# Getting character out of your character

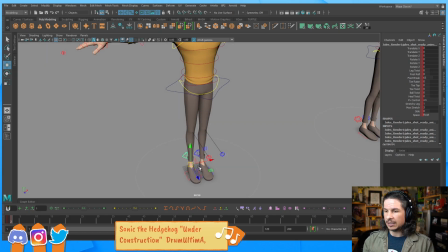1469s
His feet, if he's considerate and lovable, he would probably have a little bit of a wider stance, I would think,
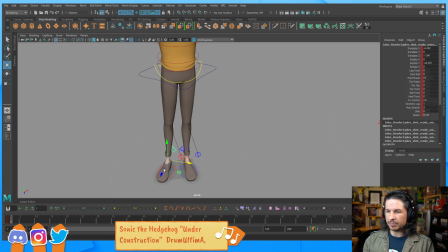1477s
just because it would allow him to kind of be on the move very quickly,
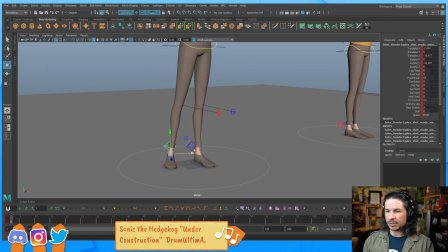1483s
and this would also help with the cowardly element of it. If his feet aren't kind of right next side to side, so if your feet are side to side, it makes it hard to start moving because you don't have you have to shift your weight, move your foot. You're not in a position to start moving very quickly.
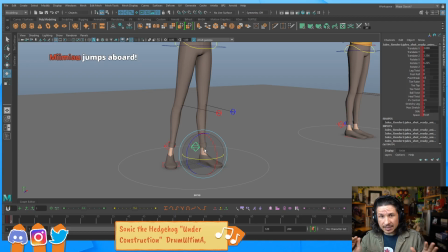1502s
If your feet are a little wider apart, it makes it easy to kind of dodge out of the way and move around. So think of like a martial artist. Their feet don't go right next to each other when they're fighting. They go for a wider stance and kind of lower their center of gravity so that they can move at any point.
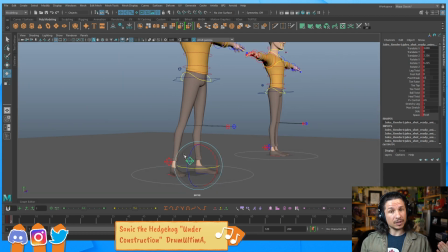1520s
So if he's cowardly, that works with us, or works for us, I should say,
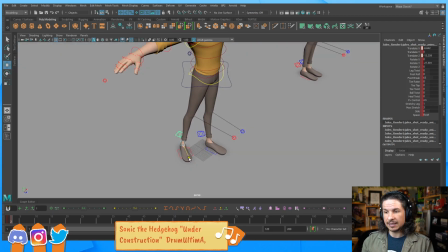1525s
because it gives the idea that as he's standing here, he's ready to pull away. We don't want the feet so wide that he looks like he's crouched the whole time, but we can at least get a little bit of motion in there.
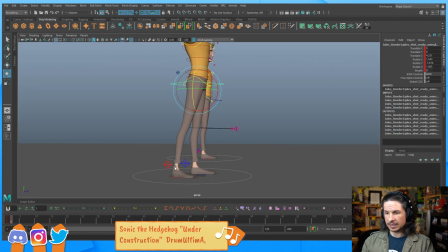1545s
So maybe we have a little bit of this for now. This is going to be very rough at the beginning. Okay.
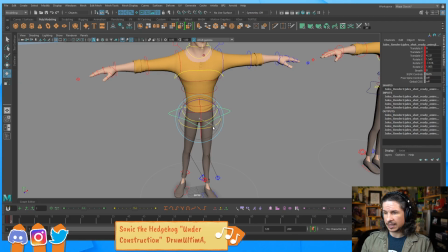1556s
So we're getting that in there.
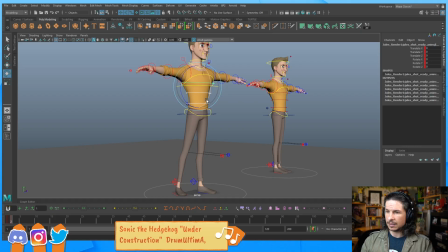1562s
Now think of the line of action that I want. I kind of want, if he's, kind of want a nice clean line of action here. Let's shift the weight over
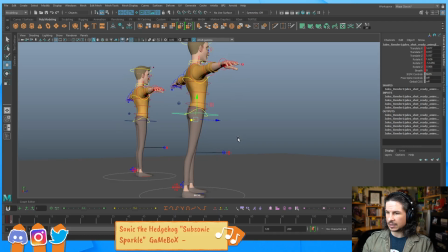1585s
onto that leg. So he's going to be balanced over his front leg here.
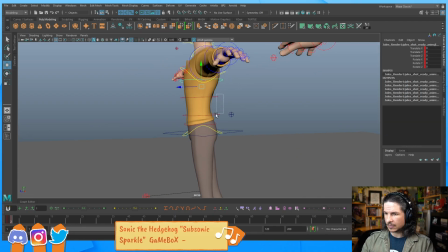1592s
And then let's lean him. I'm going to lean him back a little bit, but then lean his hips forward. This is just going to help give a little bit more of a curvature to his body.
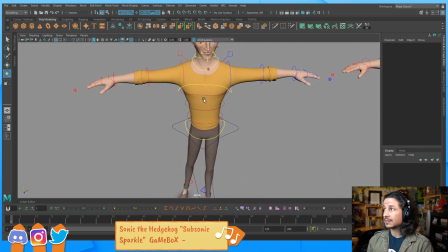1610s
And then, so he's kind of leaning forward. I think if he's cowardly, he's going to bring his body over. So let's actually exaggerate this a little bit here. Not too much.
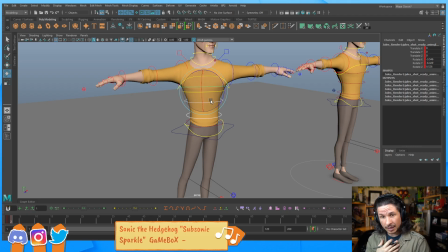1632s
So again, like he would approach someone not straight on, but a little bit to the side. So you'd have a little bit of this
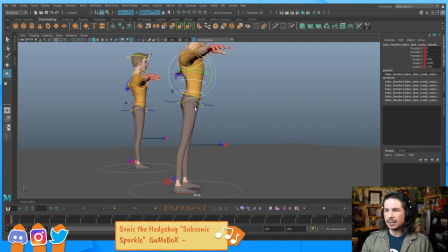1649s
what's the word I'm looking for? Not fear, but timidness to the approach. Okay, now how much do I want to push that? I could push that quite a bit, honestly.
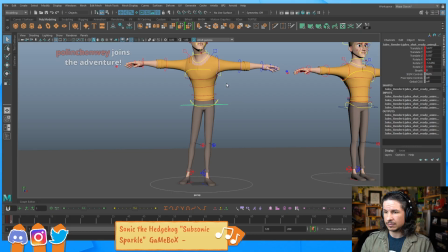1664s
And then let's kind of push him down just a little bit more.
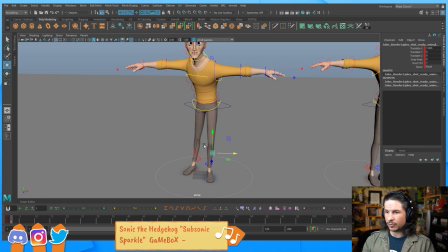1673s
So this first phase, you're gonna have some weirdness in the poses. Don't worry about it, honestly.
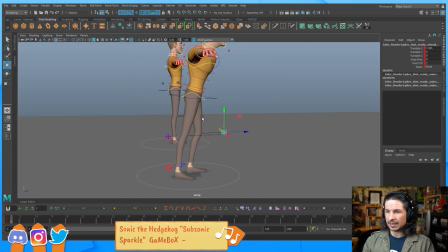1678s
As long as you're thinking through it and giving yourself a good reason for
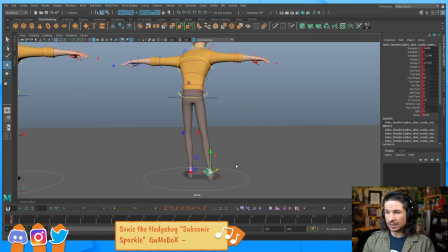1683s
whatever it is that you're posing, you're gonna get it in the end. And this is the whole point. It is an experiment. And this is also why it's good to try and do it yourself first.
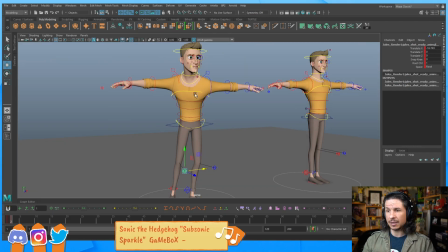1698s
Actually stand up, get into the position. So he's kind of
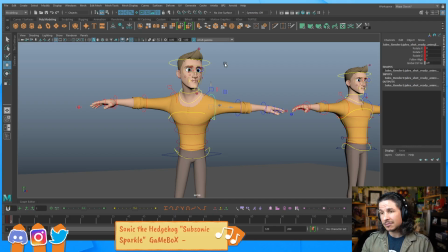1709s
trying to like watch people and just be considerate. So let's bring that arm up here.
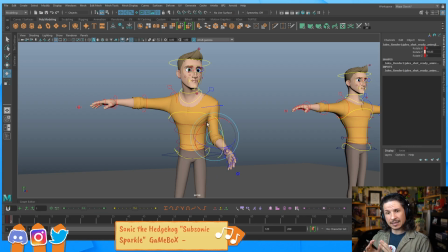1718s
Maybe his hands kind of be just kind of at the ready. So not like in a grabby sense, but just kind of, he doesn't just let his arms hang. He kind of keeps them up so that he's ready to assist at any time.
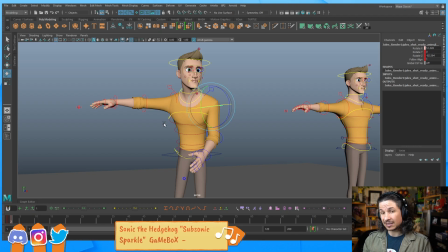1735s
But he keeps them in because he doesn't want to get caught, like a little cowardly. So we'll bring that arm in just a little bit here.
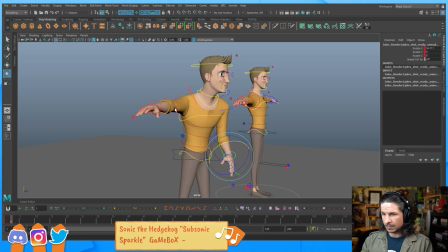1746s
The other arm, let's bring that down.
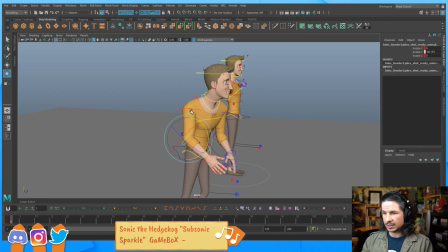1756s
And kind of bring that around here.
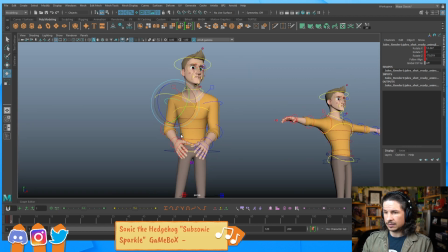1765s
Okay. So we're going to pose out the hands and everything.
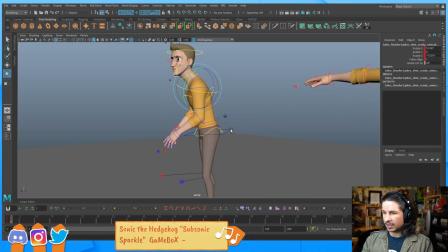1769s
He kind of looks a little creepy right now. Part of that is that the hips are not helping me. If he's leaning forward, I need to rotate his hips back. We talked about this yesterday.
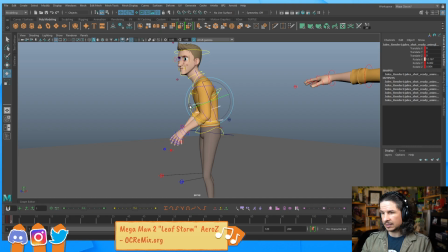1783s
And then I can push the body weight forward again. And this is going to help push that line of action in the spine.
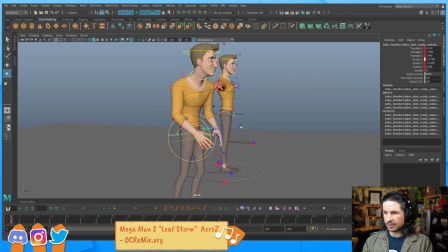1793s
And there we go. That feels a little better already.
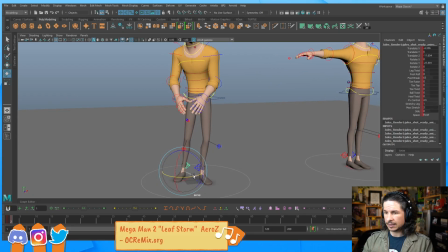1800s
Okay. Kind of feel like I need to bring that foot out just a little bit more.
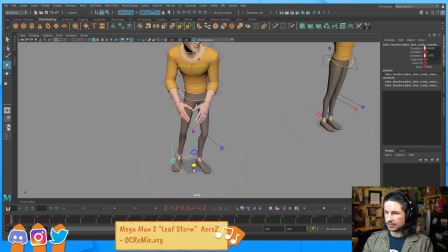1807s
Okay. So
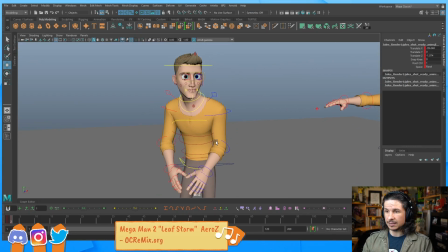1813s
we've got that. Now, does this pose look great? Not really. And mostly because we're missing a lot of elements that still need to go in here. We need to take the shoulder. So if he's scared, that shoulder might come up a little bit.
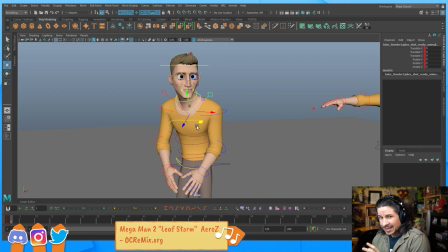1826s
Not fully defensive, but like he wants to ask for help, but it's like he's just unsure. So maybe I'll bring that shoulder up just a little bit.
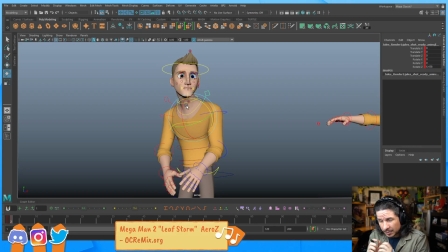1839s
And then when you're scared, your shoulders tend to come forward a little bit, kind of hunch, versus when you're confident, it goes back. So let's try to push that a little bit. Could be something like this with the hands.
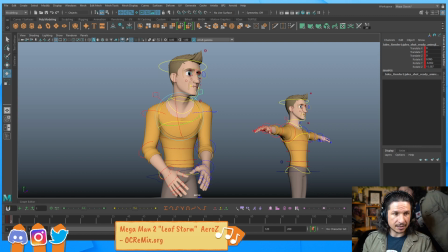1854s
Let's take a look at that. Yeah, that little bit of timidness with the hands, just like Mei from Overwatch. Man, now I want to play Overwatch again. It's been so long. Let's see.
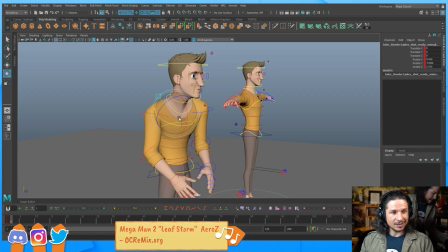1873s
You seem to have a clone? I do have a clone. Who is trying to get something.
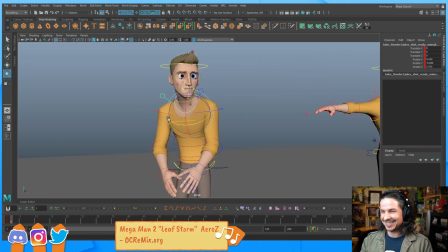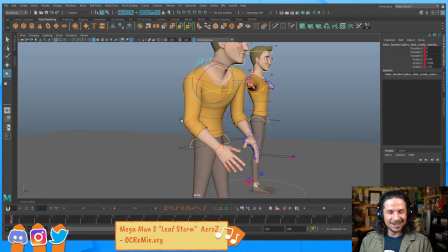1887s
So let's jump in here.
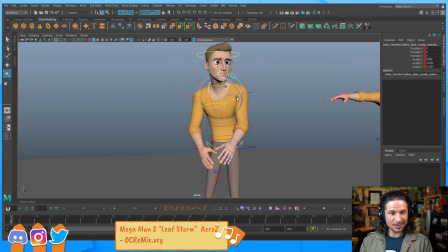1892s
So we've got the shoulders in place. BlizzCon's on February 19th. Can't wait to hear more. Yes, I'm so excited for Overwatch 2. Okay, and there he is again.
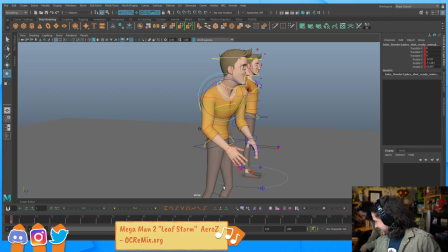1904s
I'm not here. What? You're gonna need that. That's the power supply. Where is it? There you go. Yeah. No one tell him I'm here. You were never here.
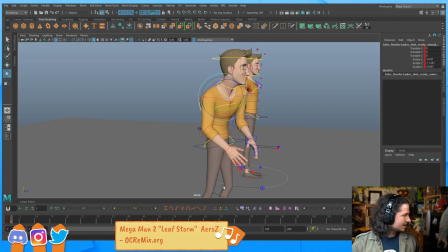1921s
There you go. There we go. What? Nothing happened? I don't know. What are you talking about? He was never here.
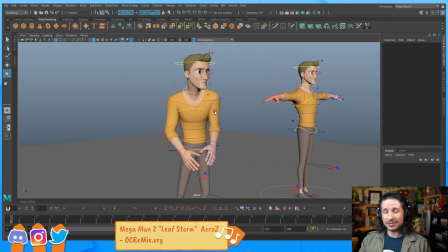1935s
So one of the big things that's missing right now is the head angle. Head angle plays a lot in character. Just it does. And you can kind of just do this. If you raise your head up, it makes a character look like they don't care or they're looking down at someone.
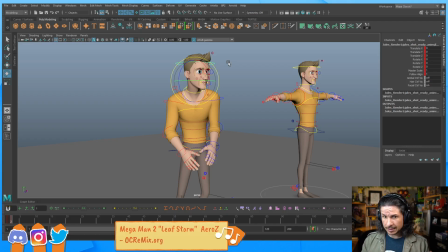1952s
If you have them look like this, I'm not changing my expression, I'm just tilting my head. Gives a totally different vibe versus if you just look like a person in the eye.